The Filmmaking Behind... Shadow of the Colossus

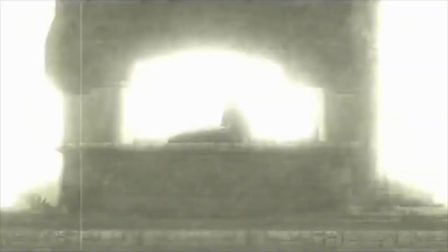[12:29]
The scene ends with the camera being pulled very far away from Mono with a distorted static sound taking away from the music, foreshadowing later events.
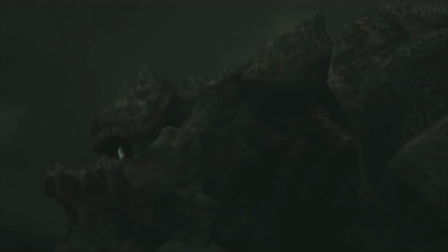[12:37]
Bassaran's intro doesn't really stand out too much to me, though it is interesting that this is the first Colossus to be in the position on the right hand side of the frame facing left.
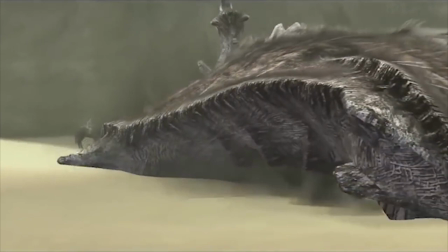[12:44]
His death scene also remains quite formulaic, keeping the standard death shot.
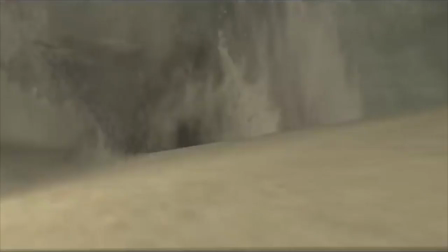[12:48]
Now Derg gets a really cool introduction, whereby the camera remains low to the ground and swooping below and along it until we eventually see its face at the end of the body.
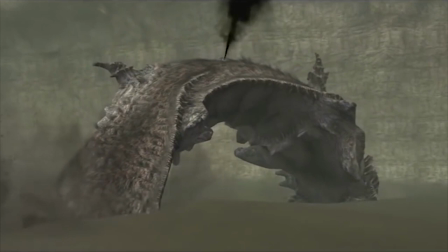[12:57]
For Derg's death though, not too much happens. The camera simply falls away to shrink Derg's size little by little.
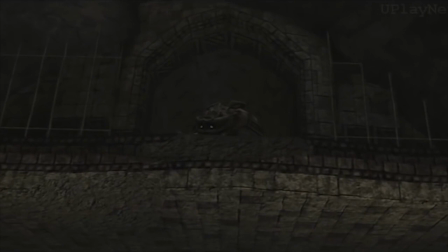[13:03]
Selosia gets a really good introduction too. Starting off, the camera pans up a wall to eventually reveal Selosia's position up high.
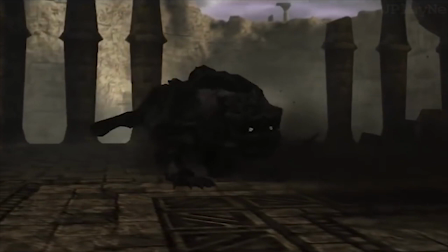[13:10]
It then dies off its shelf which causes the camera to quickly 180, and then turns around at the end of the room, with the camera focusing on it in a head-on position.
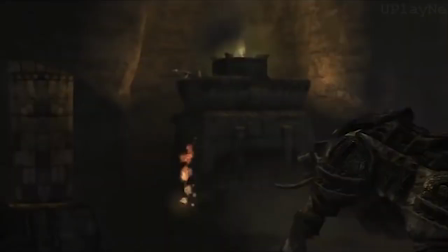[13:17]
This also links to Wanda's perspective here as this is the smallest colossus.
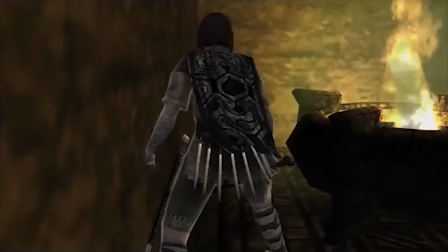[13:21]
And so Wanda and it are the closest eye level out of all of the colossi, though it is still like the size of an elephant.
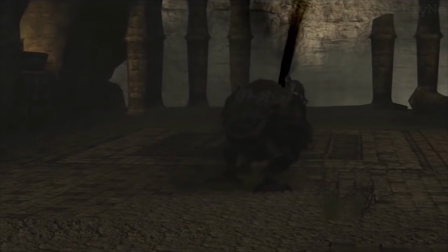[13:27]
And it did have a little bit of power at the beginning because it was higher up on the frame.
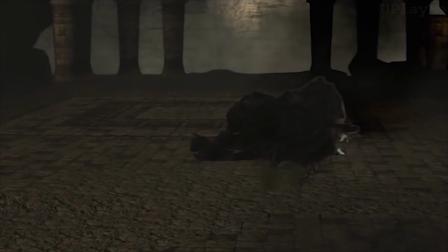[13:31]
Its depth is quite basic, keeping it quite small on the frame and slightly high-angle to give a subtle feeling of being looked down upon due to its lost power.
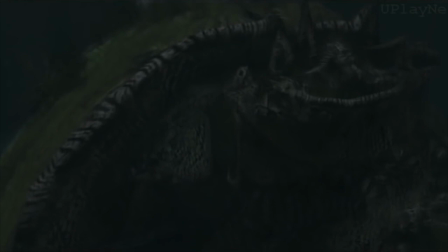[13:38]
Much like Hydrus, Pelagia also starts off underwater, however its approach to the reveal is much different.
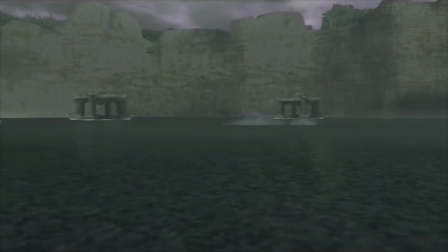[13:44]
It begins with an underwater shot of it revealing very little detail of its design before switching to above the water to reveal nothing.
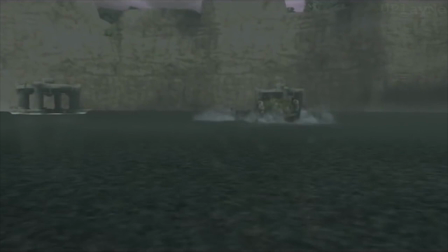[13:51]
This is a much slower and more suspenseful reveal compared to Hydra's.
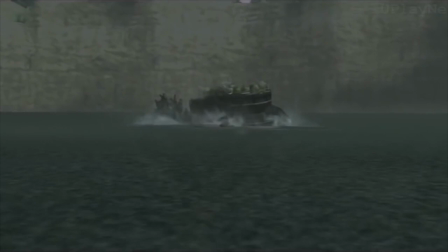[13:55]
Pelagia then slowly rises out of the water from the wide shot and becomes bigger on the frame as the camera gets closer and it stands taller.
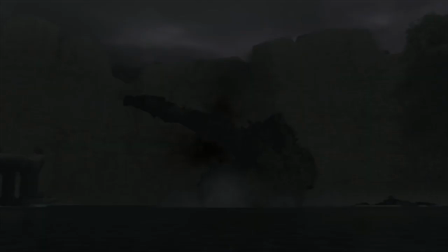[14:02]
Its death scene then begins with a head-on low angle shot as it stands on its hind legs before the next shot of the classic wide-angled side-on view as it topples backwards into the water.
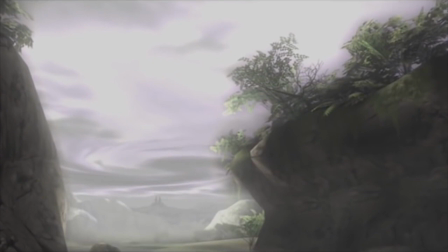[14:11]
At this point we now get a scene from far away. The first shot establishes this by showing us a wide shot of the Forbidden Lands off in the distance.
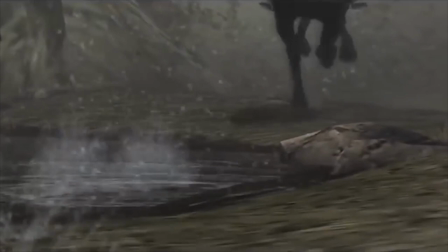[14:18]
Next we see Horses' feet running through the water to tell us there's a subtle sense of urgency in this new character's actions.
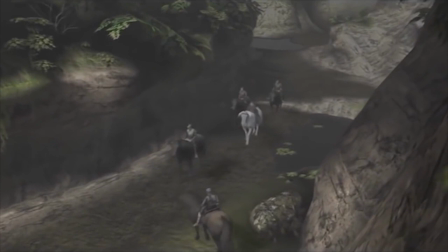[14:24]
Then we see a high angle of the riders from behind some foliage, suggesting that we too are spectating and hiding away from them due to the mystery of their identity.
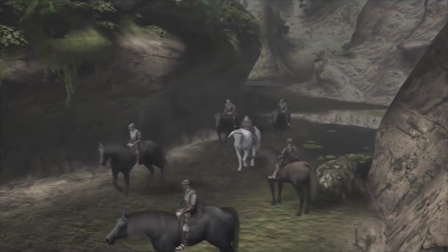[14:31]
The camera is being cautious and thus creates suspense as it reveals little about the characters.
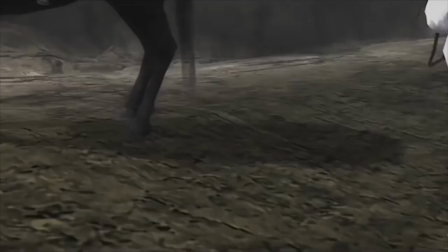[14:35]
Slowly, the camera comes closer to reveal the intricacies of their leader, who holds the mask shown from the beginning of the game.
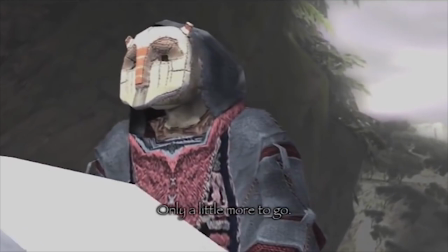[14:41]
Suggesting there is a connection there, which implies they know of the legend of this place and what it entails. The music also paints them in a kind of angelic light.
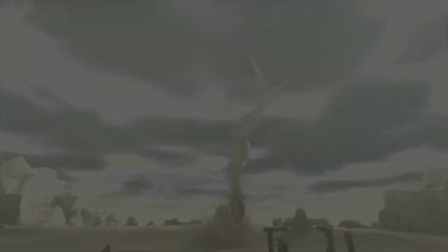[14:49]
After this short teaser of a scene we come back to Mono. Phalanx gets extreme wide shots on their exit simply due to their colossal size.
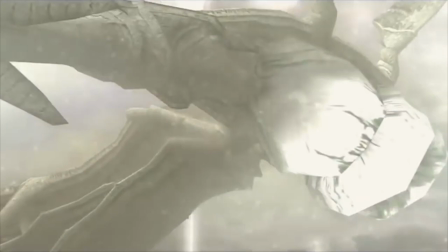[14:57]
This is the largest colossus in the game, and although the frame keeps Phalanx quite small and contained,
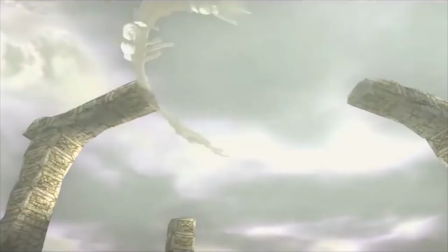[15:02]
they always remain in top half of the frame to give its power dominance through its height advantage.
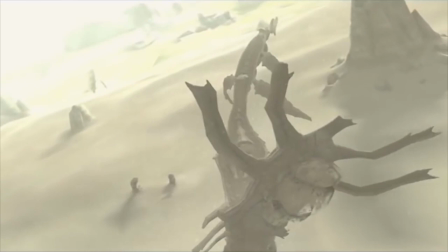[15:06]
Its death then continues from a dramatic tracking shot onto a high angle shot placing it down to the bottom of the frame as it falls.
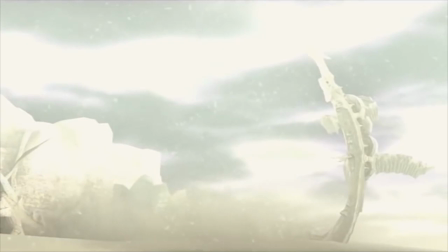[15:13]
And then we get our classic side-on shot. Phalanx also dies composed to face left to right.
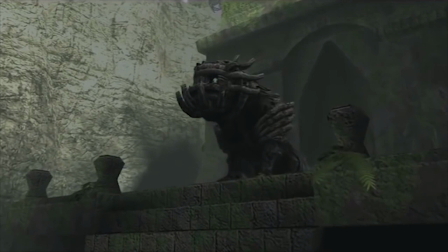[15:19]
Zenobia initially is shown up high in the frame too at the top of a staircase. The camera then stays close to him to reveal its design to the player.
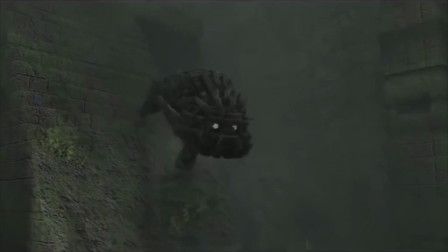[15:25]
Interestingly, Zenobia is composed right to left, but once in action is recomposed to the opposite.
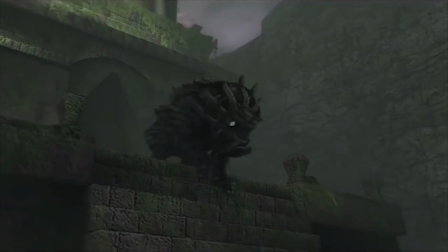[15:31]
I'm not sure what the actual purpose of this is other than to add some dramatic spice to this shot, but oh well.
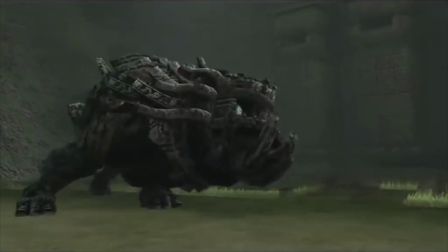[15:37]
Even as Cenobia is literally going down the stairs though, the framing keeps its power by remaining low angle for the most part and keeping Cenobia larger on the frame as it runs briefly towards the camera.
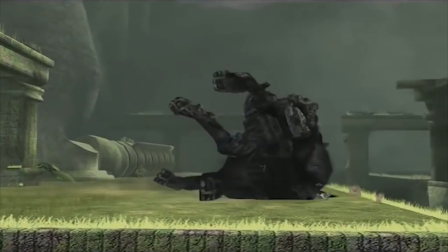[15:47]
It's death is pretty static and standard though.
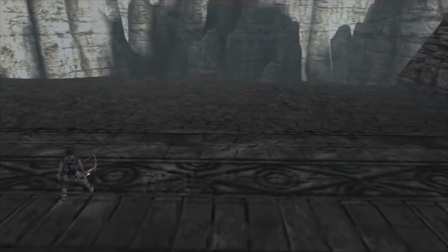[15:50]
Argus gets a classic giant shot as the camera begins with a panning forward high angle wide shot, keeping Wanda small in the frame and preparing for the appearance of Argus' giant hand.
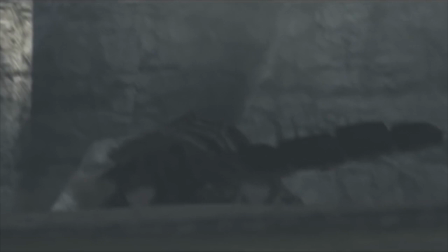[15:59]
The camera then turns on an anchor point to swish to a view of the other hand, again creating that feeling that you are part of the scene and looking around.
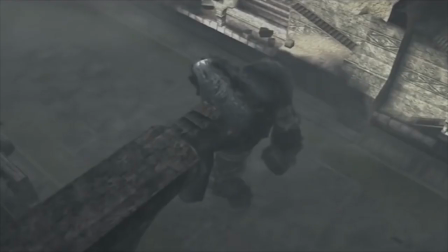[16:05]
And then finally the rest of Argus leaps up from the lower level, keeping his face on the top half of the screen using the low angle.
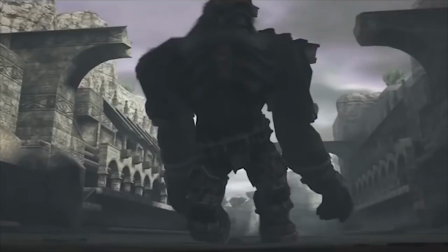[16:12]
His death sequence is pretty standard though. After 15 different death scenes it's kinda difficult to not have repetition at this point. We get a swirling high angle of Argus as he stumbles, and then the normal low to the ground shot as he crashes.
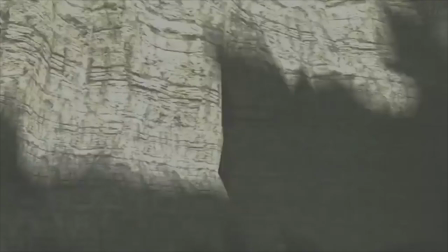[16:23]
And now the build up to the final boss. On the bridge leading to the final area, we see Wanda and Agro leap across the frame from left to right before landing on an uneven block.
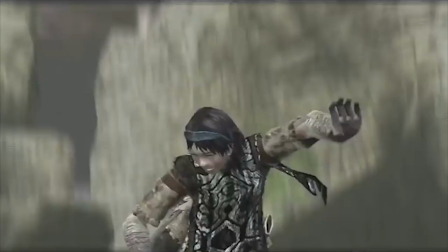[16:32]
The next shot keeps up with keeping the two in the heroic stand, and keeps a kind of low-angro as Agro thrusts Wanda forward.
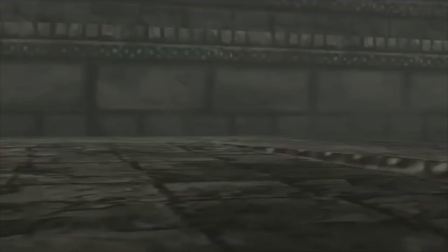[16:38]
We get a standard head-on closeup of Wanda flailing mid-air before seeing him land and roll on the platform.
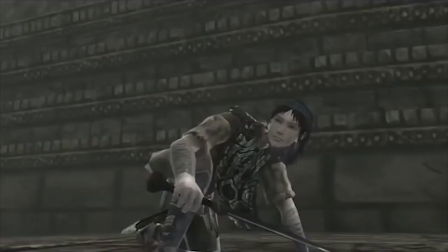[16:42]
The camera has pulled a 180 degree turn, which makes sense due to the sporadicness and disorientation occurring at this moment in the story.
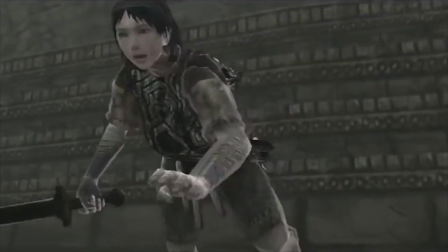[16:48]
We quickly see a closer shot of Wanda running back, highlighting him and his actions more than the place he's landed now.
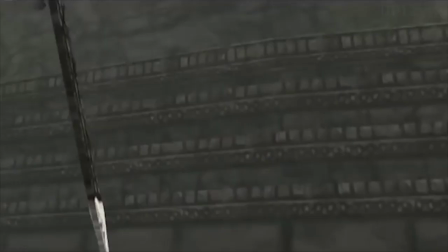[16:53]
And we see a representation of Wanda's view as the camera moves to look over and down the cavern as Agro falls with the bridge.
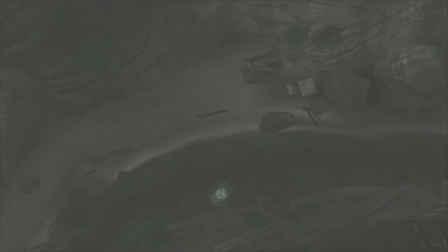[17:00]
Just opposing this is Wanda shot from a low angle composed right to left again.
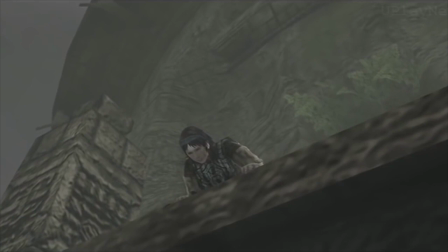[17:03]
Not to show a villainous intent anymore, but rather to show how Wanda is turned away and looking back on his path at this moment.
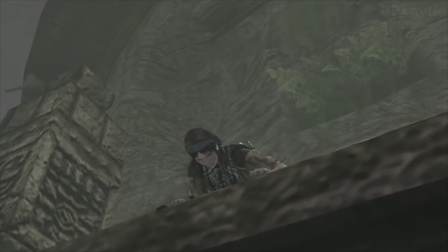[17:10]
The music here adds to the sense of sadness and sacrifice Wanda is facing too.
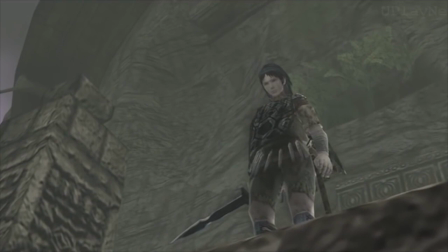[17:14]
And with that, Wanda then stands and turns up as the camera slowly pans up to the top of the plateau as the music ends to suggest that Wanda is fully determined to reach his goal.
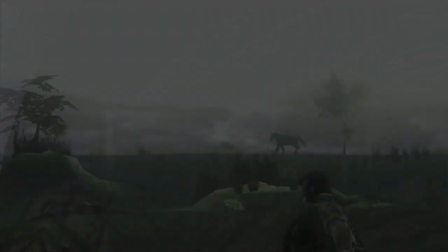[17:21]
Pushing through his dread and sadness to achieve what he wants. So the final boss, Malus.
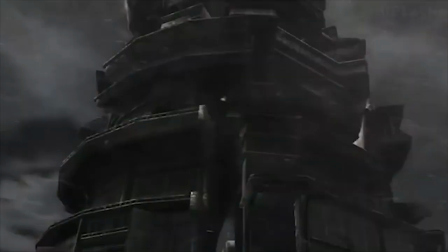[17:28]
The final colossus switches the entire tone of this game for this one battle. Suddenly the weather is dark and stormy, wind has picked up dramatically,
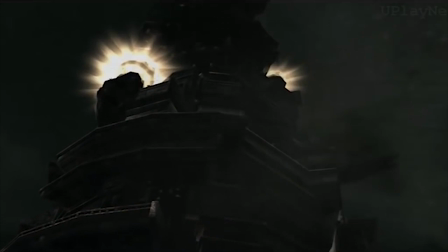[17:35]
and his introductory scene is an incredibly slow-paced and suspenseful shot as we slowly raise up its body from a harsh low angle.
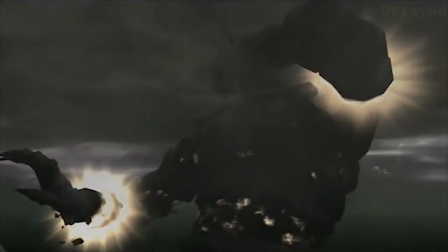[17:45]
And upon its defeat we get a midshot of Malus for a moment before an extreme wide shot composing it right to left as its lower half crumbles.
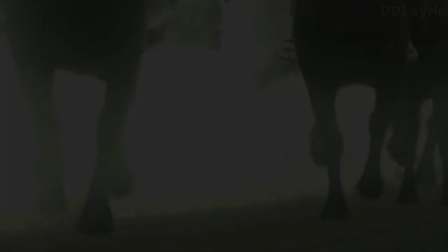[17:52]
And then back to another low angle as pieces of debris fall to the surface of the plateau. And now the ending.
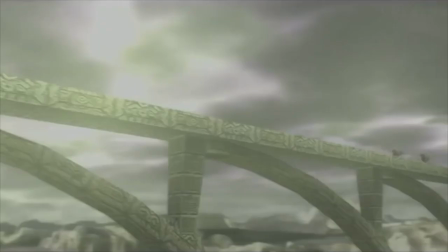[17:58]
We come back to the mysterious group with the repetition of the galloping horse hooves.
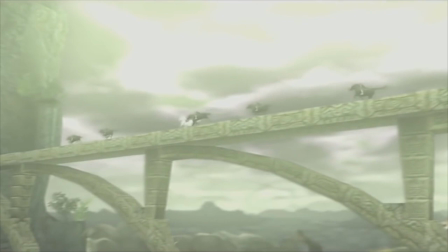[18:02]
Next we get an establishing shot of them running across the Forbidden Lands Bridge, telling us that they have arrived at their destination right at the height of Wanda's success.
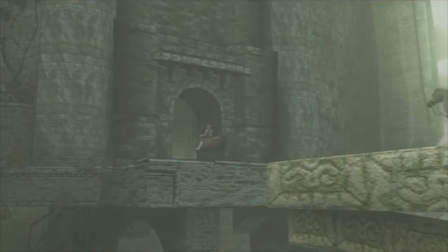[18:10]
And like Wanda's entrance scene, when the group reach the entrance to the altar, the shot comes in closer on the outside before appearing on the other side the closed door.
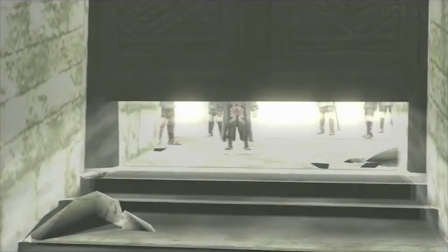[18:18]
This time not having the shot finished with the darkness overcoming the light,
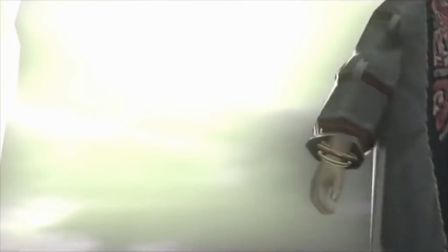[18:21]
but rather having the camera closer to the entrance and so having the light overcome the darkness by the end of the shot.
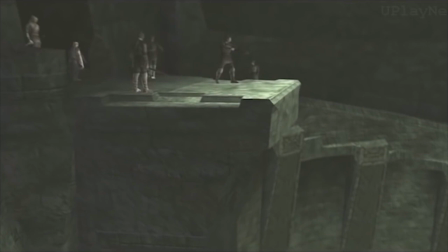[18:27]
We see a familiar camera movement as well for the first staircase, as well as the group composed left to right.
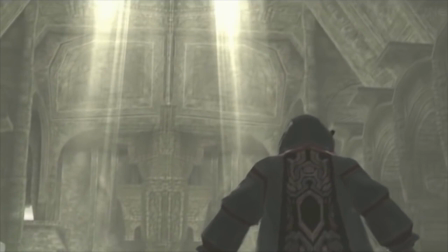[18:32]
And once in the altar we see them somewhat small in comparison to the grand size of the room.
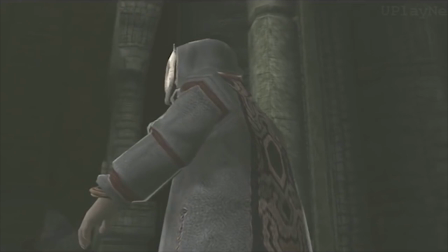[18:37]
Then they regain their power dominance in the frame as the camera uses a low turning angle on them.
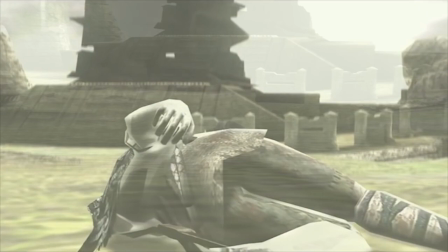[18:42]
Next we see Wanda slowly being lifted away from the battle scene, initially small but eventually large.
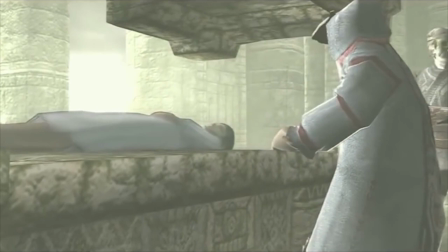[18:47]
Back to the group and Lord Emon, as he's called, can be seen from a wide angle before closing into them to see their actions on Mono.
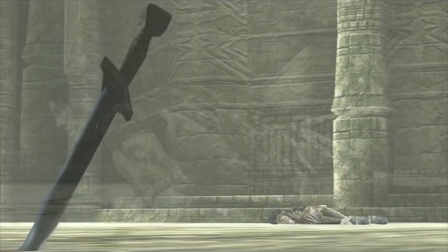[18:54]
Once Wanda appears on the scene we see him small and collapsed, with his sword dramatically placed away from him and allowing for an evil composition.
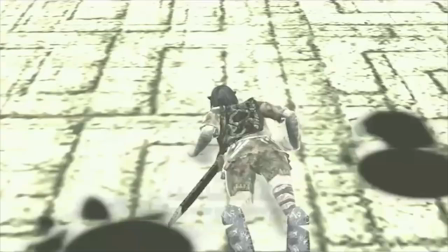[19:01]
Now we see Wanda as a possessed demon, encapsulated by the dark energy contained by the colossi.
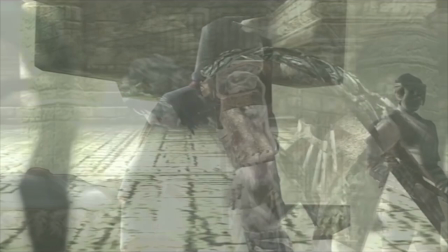[19:06]
Here we get a very standard good vs evil composition between Lord Emon and Wanda as Emon's dialogue tells us of the ruin Wanda's actions have brought.
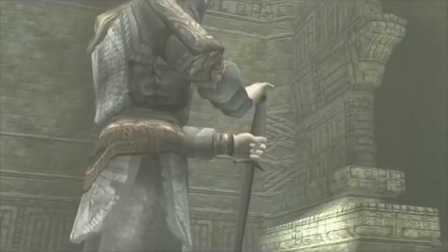[19:15]
And in preparation for Wanda's execution, the camera moves dramatically by having a turning low angle on the knight as it turns down to look at Wanda on the floor.
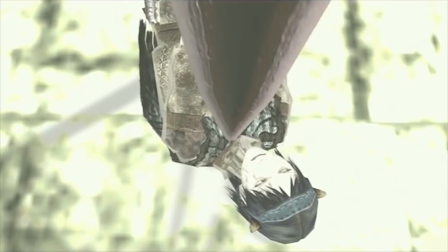[19:22]
We see a high angle shot from the sword looking down on the demented and upside down in this shot Wanda before coming back to the low angle of the knight.
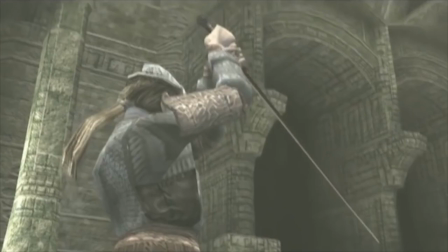[19:29]
This time emitting Wanda entirely and lifting the knight out of shot upon impact.
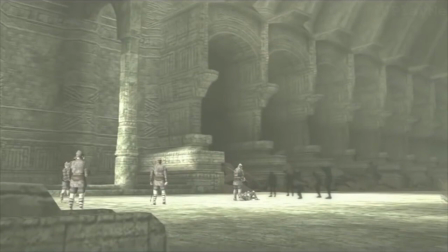[19:33]
We then see an extreme wide shot of the room afterwards as is often done after an execution, as it adds drama and a sense of emptiness.
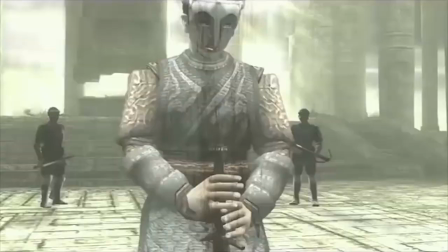[19:40]
The Knight's echoing voice adds to this more. Next we see Wanda struggling with the sword as he begins to disperse the black ooze of the Colossi.
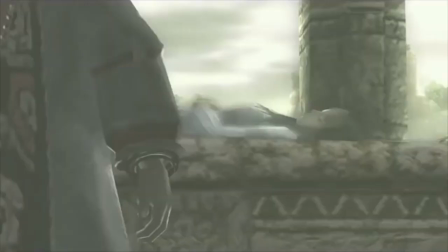[19:47]
And after Wanda walks for a bit, we see from his perspective an attempt to reach Mono unsuccessfully.
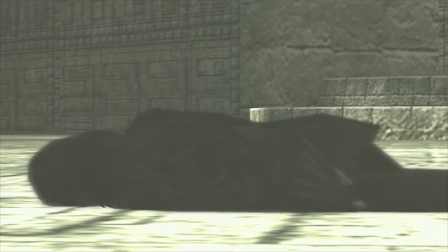[19:53]
Once again he's given the same side on shot as the death of the other 16 Colossi.
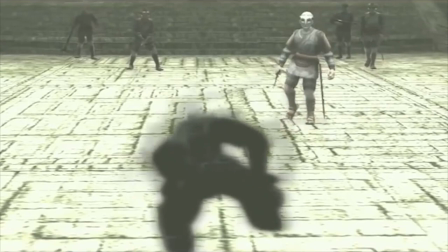[19:57]
And as a final twist, the camera pulls away from the group to reveal Wanda getting larger and larger, to form the reincarnation of Dormun.
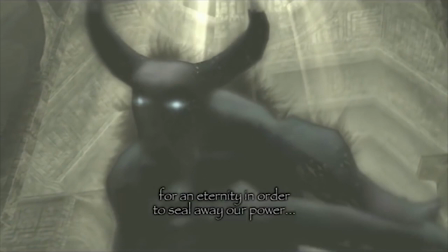[20:04]
Who towers over Lord Ebon in the villainous composition. The turning low angle here adds to act power to Dormin, whilst adds more and more drama to the scene.
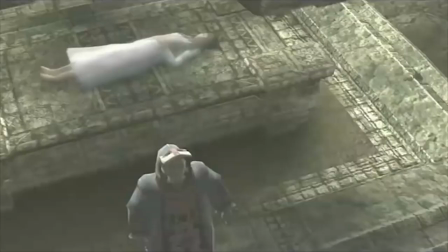[20:13]
The increasing whirling sound also adds a little to this. And with a final high angle shot of Mono in the group, we see Dormin's heightened perspective before returning to gameplay.
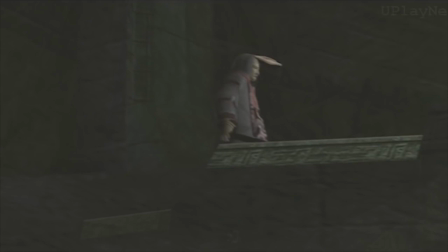[20:22]
Upon escaping we see a lifting low angle shot of the staircase as the group run back up it.
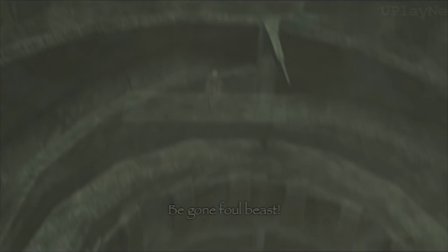[20:27]
At the top we see Lord Emond stand at the top of the staircase again composed like a hero, as he readies Wanda's sword and throws it into the water at the bottom.
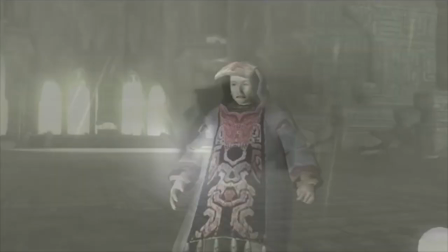[20:35]
The camera following the sword, before pulling away from the water as it glows a godly light. Shaking along with the immense force that it's eventually fading into the white light.